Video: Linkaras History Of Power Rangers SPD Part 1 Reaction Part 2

The uniforms are very efficient in design, going for just the color and a stylized black number to identify which part of the team they're on.
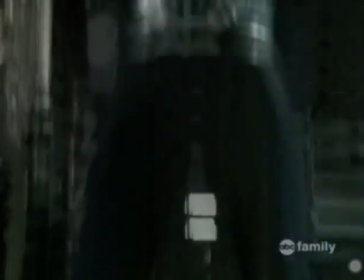(4:16)
It's just different is all. Not bad, just not what I would immediately think of for a Power Rangers uniform.
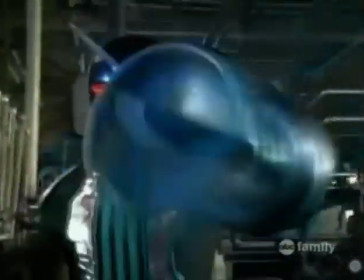(4:22)
Still, the efficient design works for a government organization. The theme song is awesome.
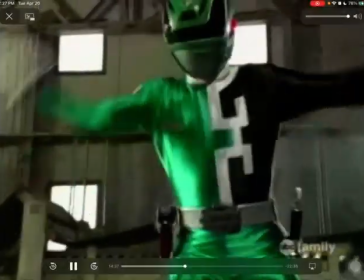(4:28)
It's energetic, it's a rock tune. Yeah, I agree with the Linkara.
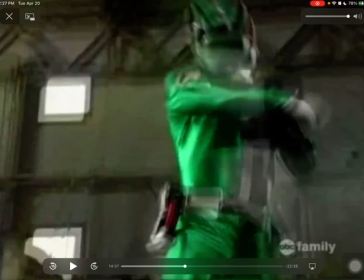(4:33)
The theme song is so awesome.
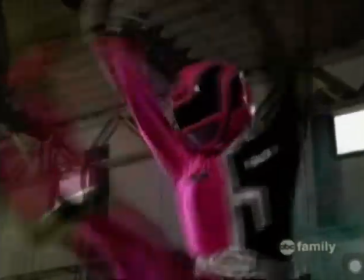(4:36)
It's got great melodies, and it's the kind of Power Rangers music you want to have when your heroes are doing something glorious.
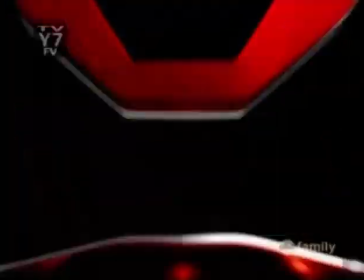(4:44)
And oh yes, it is a Ron Wasserman piece.
Rangers, SPD, Power Rangers to the rescue.
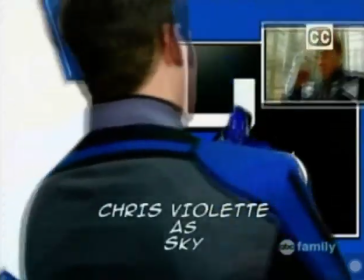(4:51) Power Rangers, SPD, Power Rangers to the rescue.
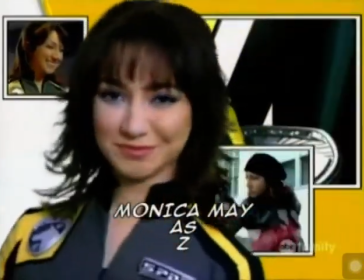(4:57) Please understand this brutality. Even this.
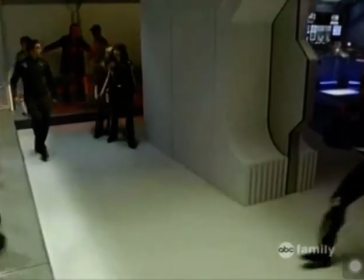(5:07)
In the next episode, Grum launches an attack on a planet, and Kruger dispatches A-Squad to deal with it while he briefs our heroes about the Emperor.
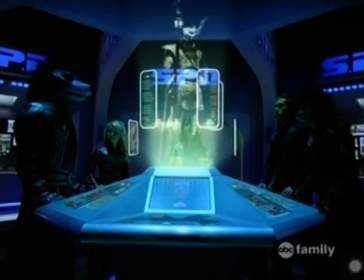(5:15)
With A-Squad out, the B-Squad is in charge of defending the Earth.
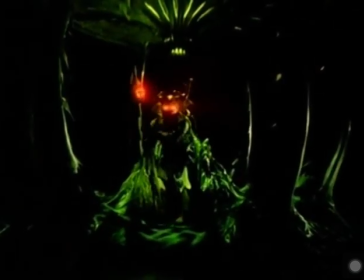(5:19)
However, that's exactly what Grum wants, instead sending the true bulk of his forces to Earth to conquer it.
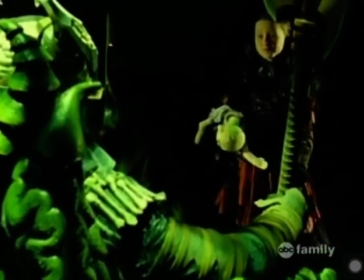(5:25)
We also meet Mora, a 10-year-old girl in Grum's service, who questions why he's interested in conquering such a puny planet like Earth.
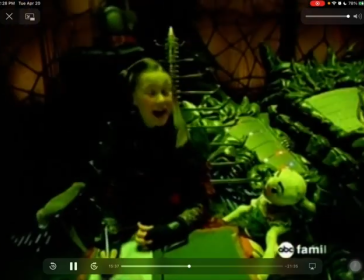(5:33)
He just says he has his reasons. Also on Grum's staff is Broodwing, a mercenary who supplies him with troops and equipment.
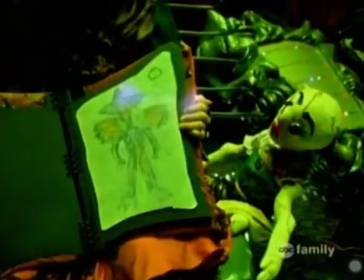(5:40)
Mora, in turn, has the ability to draw monsters in her book and cause them to come to life.
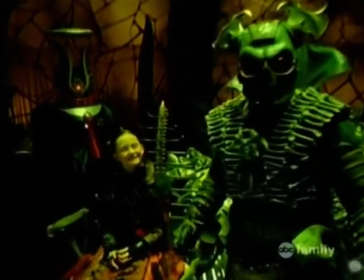(5:46)
In early episodes, it's hinted that she used to be very different than what she is now, and Grum frequently threatens to change her back.
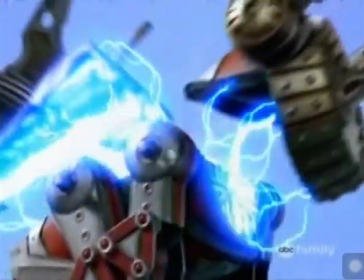(5:53)
The Rangers head out in their Zords to deal with their first monster, who in turn is using a giant robot.
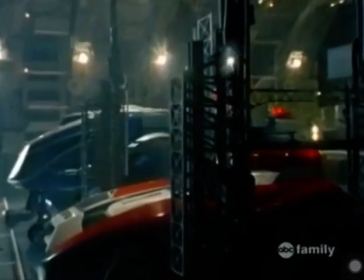(5:58)
The Zords are vehicles again this season, called Delta Runners, which once more makes sense for an organization created by a governmental body.
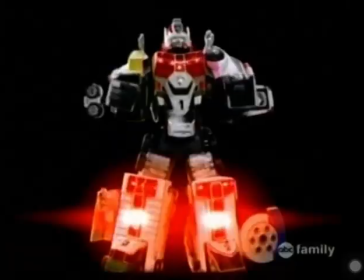(6:06)
They form the Delta Squad Megazord, which is surprisingly maneuverable despite being rather bulky.
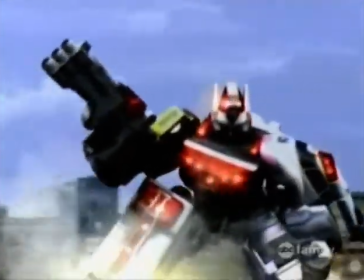(6:12)
Of course, I do question the idea of the thing using buildings for cover, but hey, knowing this show, it's probably the abandoned warehouse district.
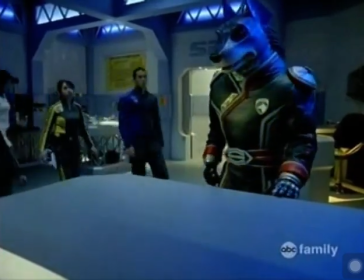(6:20)
They destroy the robot and imprison the monster. In the following episode, SPD headquarters receives a distress call from the A-Squad saying that it was a trap.
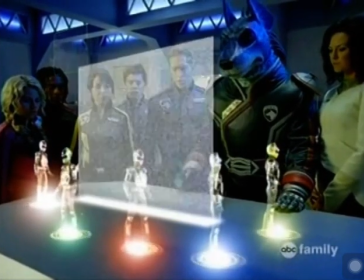(6:29)
It's very likely that the 5 have been destroyed. But enough about plot, let's talk about explosions for a second.
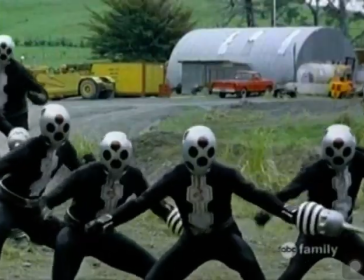(6:37)
Specifically, something that fandom has dubbed Kalish-splosions, though many have said it should be Koichi-splosions,
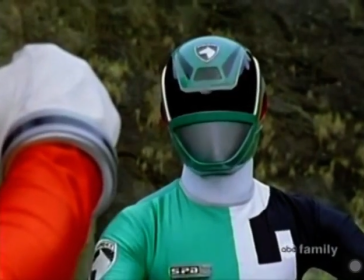(6:45)
since Koichi Sakamoto is the stunt and action director most likely responsible,
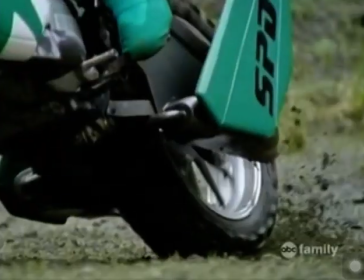(6:50)
though I'm going to stay with Kalish-splosions because he was the man with final say in the matter.
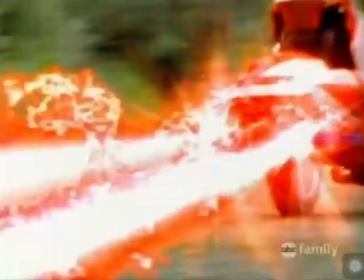(6:55)
This may seem like an odd thing to bring up, but it's relevant to how things are different in this era.
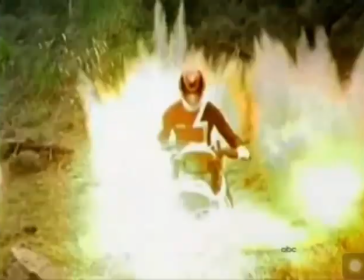(7:01)
The explosions are not handled well, and this trend started at the tail end of Dino Thunder.
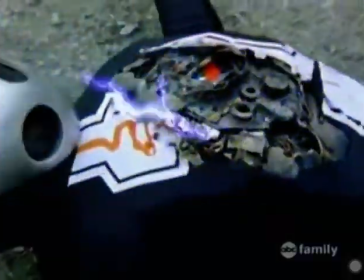(7:07)
Power Rangers has always had explosions in it. However, there's a distinct difference in the way they're presented.
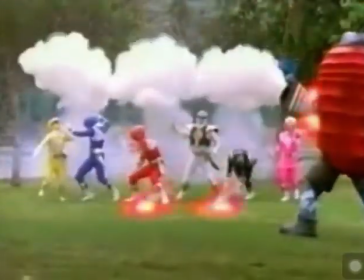(7:14)
Going by, say, Mighty Morphin, explosions have been quick.
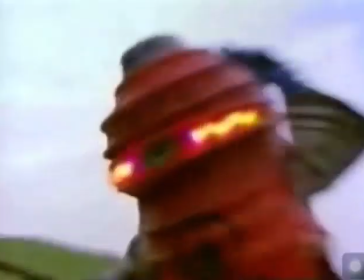(7:18)
Sparks and blasts, usually small ones, happen all around the Rangers and they get knocked away, or they just manage to avoid getting hit by a blast.
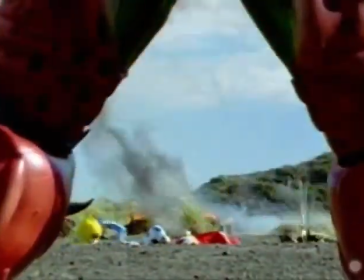(7:27)
However, I started to notice that the explosions a few times in Dino Thunder, and much more times in SPD,
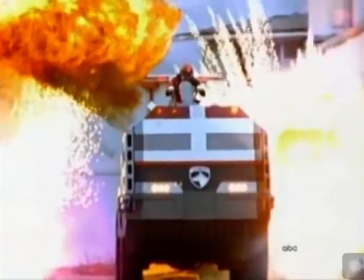(7:34)
were mostly behind the Rangers, and the directors decided that the explosion once isn't enough to convince us it's cool.
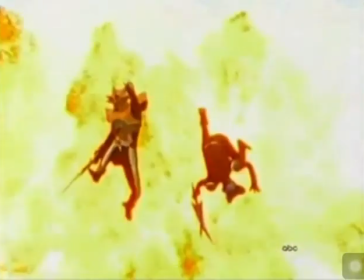(7:43)
Instead, they zoom in closer, slow down the same explosion, and have it happen again.
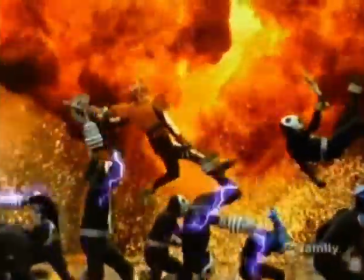(7:48)
The repeating slow zoom is irritating because it makes it seem like the audience's attention can't be focused on multiple elements.
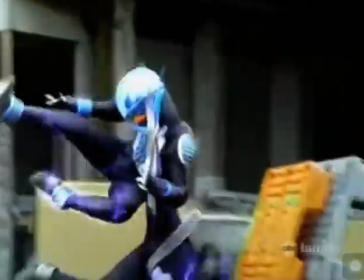(7:56)
It needs to linger on it to get the full impact. Except that we don't need to see the full impact.
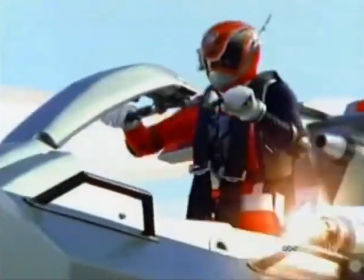(8:03)
It's an explosion. We get it. However, the real crime is the back explosions.